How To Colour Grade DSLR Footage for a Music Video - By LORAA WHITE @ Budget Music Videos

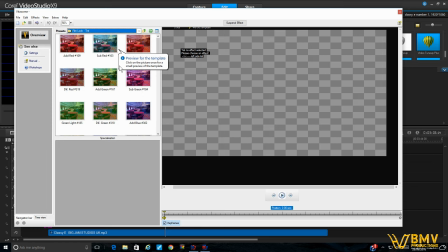[12:29]
For example, if you just go film look tint, now it's tinting, but at the same time it adds,
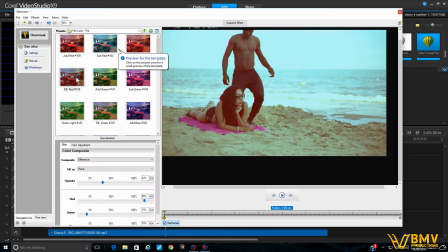[12:36]
you can do things like diffusion, and sometimes it's great to diffuse because it takes a little bit of the sharpness off, but it also gives it that cinematic look. So there's a diffused red, for example.
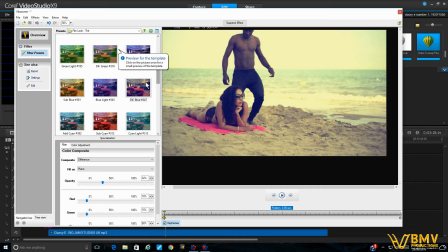[12:48]
I tend to favor diffused blue quite a lot, which is nice, but I don't think it'll work for this type of video, for the simple fact, diffused blue, if you're working outside, it'll make the sky go yellow,
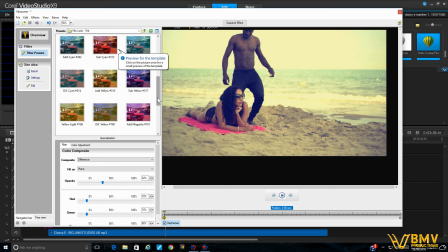[13:00]
and I don't really like that because we've got beautiful colors there. I think you should probably make the colors quite nice, and you can add colors like magenta,
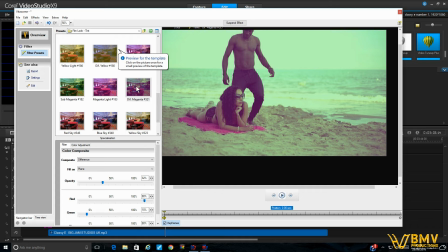[13:09]
take the magenta away, diffuse the magenta, which gives it that, you can see it's diffused now, it's not as sharp,
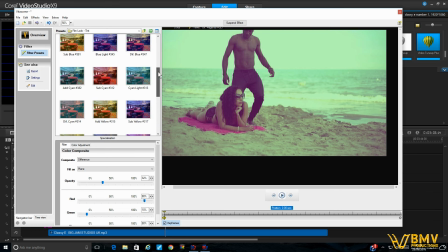[13:17]
which is nice, and I do use that from time to time because it does almost give it a cinematic look.
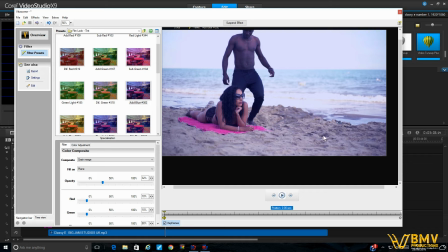[13:24]
Add blue is quite a popular one too. Again, it does sharpen and make things deeper and clearer, but again, it depends on the project.
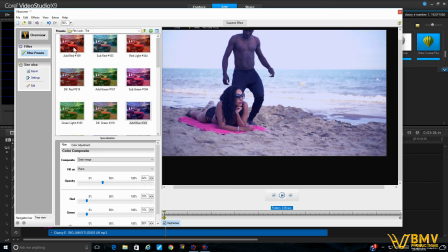[13:33]
So I'm not actually feeling any of these, to be fair. I think I actually really like the tint, the Kodachrome tint on it for this type of video.
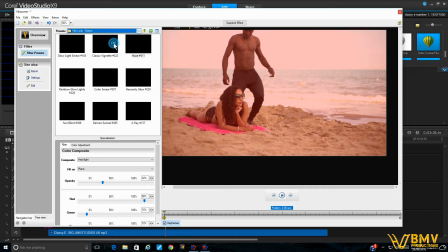[13:44]
You know, as I said, it really just depends on what you're going for. I mean, film look extreme, you know, there's so many different things you could do.
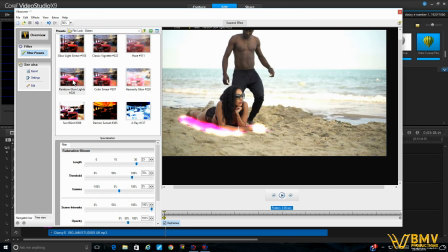[13:52]
You can go crazy and do all these kinds of crazy effects. Why would you do that? But you know, when you're working low budget, less is always more.
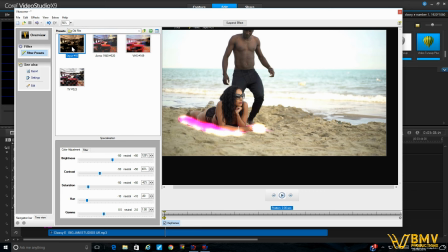[14:01]
And I think for us, what we tend to highlight for our clients are things like just, you know, making sure that your film work is good.
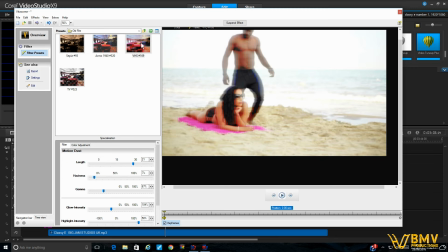[14:11]
So look, there's all these different weird kind of effects you can do, but all these kinds of effects, you know, are great.
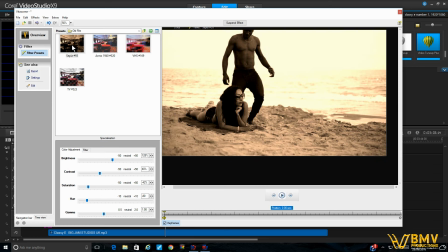[14:17]
I mean, this is lovely. Look at this. This is very nice, actually. Kind of like that's sepia, which is actually a setting we can put on our cameras, which is quite nice. You can see it. So if you were trying to do a flashback or something, you might want to do that kind of look.
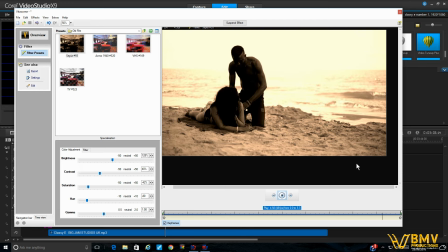[14:33]
It's actually kind of cool when you look at it like that. It almost looks like an old movie a little bit.
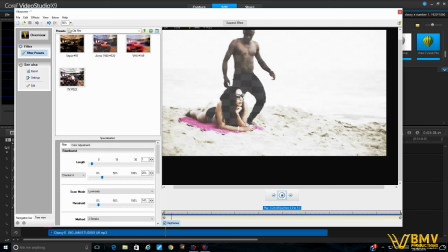[14:39]
So yeah, so there's lots of different effects you can do. I mean, say you need it to look like a TV, for example.
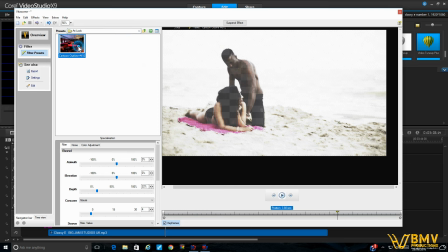[14:46]
But as I said, there's lots of different ways you can do things and give it that arty look, which we see on Instagram posts.
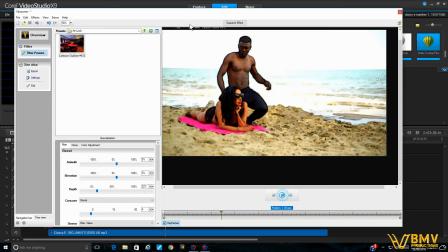[14:55]
We wouldn't put that on a music video. And there's lots of different stuff there, light wipes to, I mean, it depends what you're doing really, to be fair.
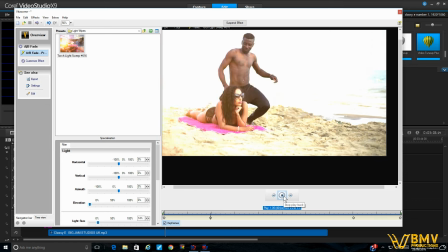[15:07]
But these are not really, this is not color grading, these are not getting into effects.
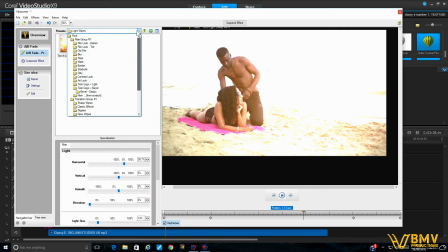[15:11]
So when you're going in and you're doing things like color grading, you're looking at sort of film look tints and things like that, to really set the color and the way you want it. I'm not going to save that because I don't like it.
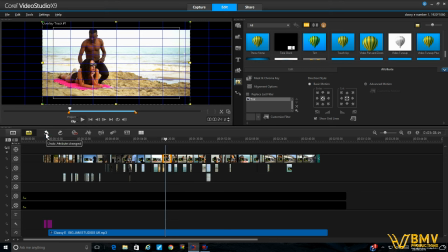[15:25]
I'm going to undo and undo. And I'm going to put the tint back on it because I think the tint was lovely and it was really sharp and clean and clear.
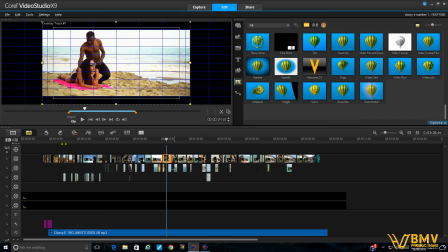[15:34]
If I copy those attributes and put it on another shot, for example, this shot, we'll see what it looks like.
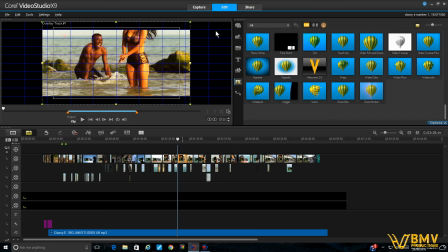[15:41]
Now, you see, the issue with this is now that looks really orange.
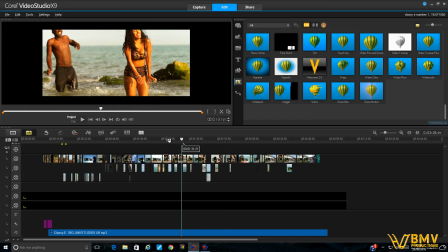[15:45]
So you wouldn't necessarily want that shot the same settings as that shot. Now that's the same settings, but as you can see, because there's so much more sun in this shot, you can't use the same tint.
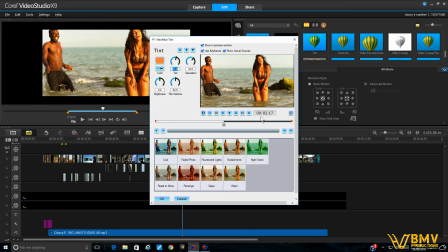[15:57]
Or if you're using the same tint, then you gotta reduce it substantially.
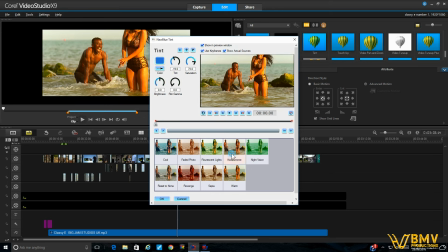[16:02]
I mean, you could, no, even there's, the presets aren't really gonna work. She just looks orange at the minute. So what I would do, because I'm trying to keep it similar, I would take the tint color down.
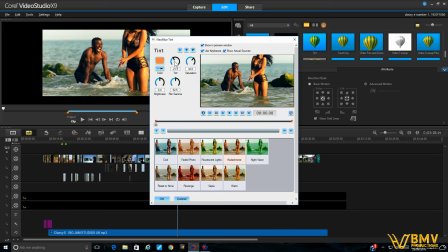[16:14]
So there you go, something quite simple. There we go, just reduce it down so she's not so orange looking. And then so that's minus 21.5.
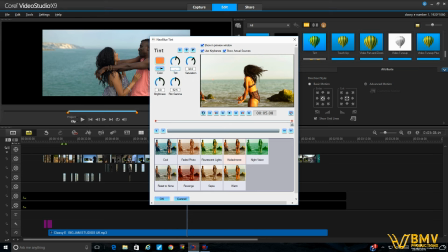[16:26]
So I'll go to the end of the frame and you're going to want to do the same again, have minus 21.5, enter, and boom.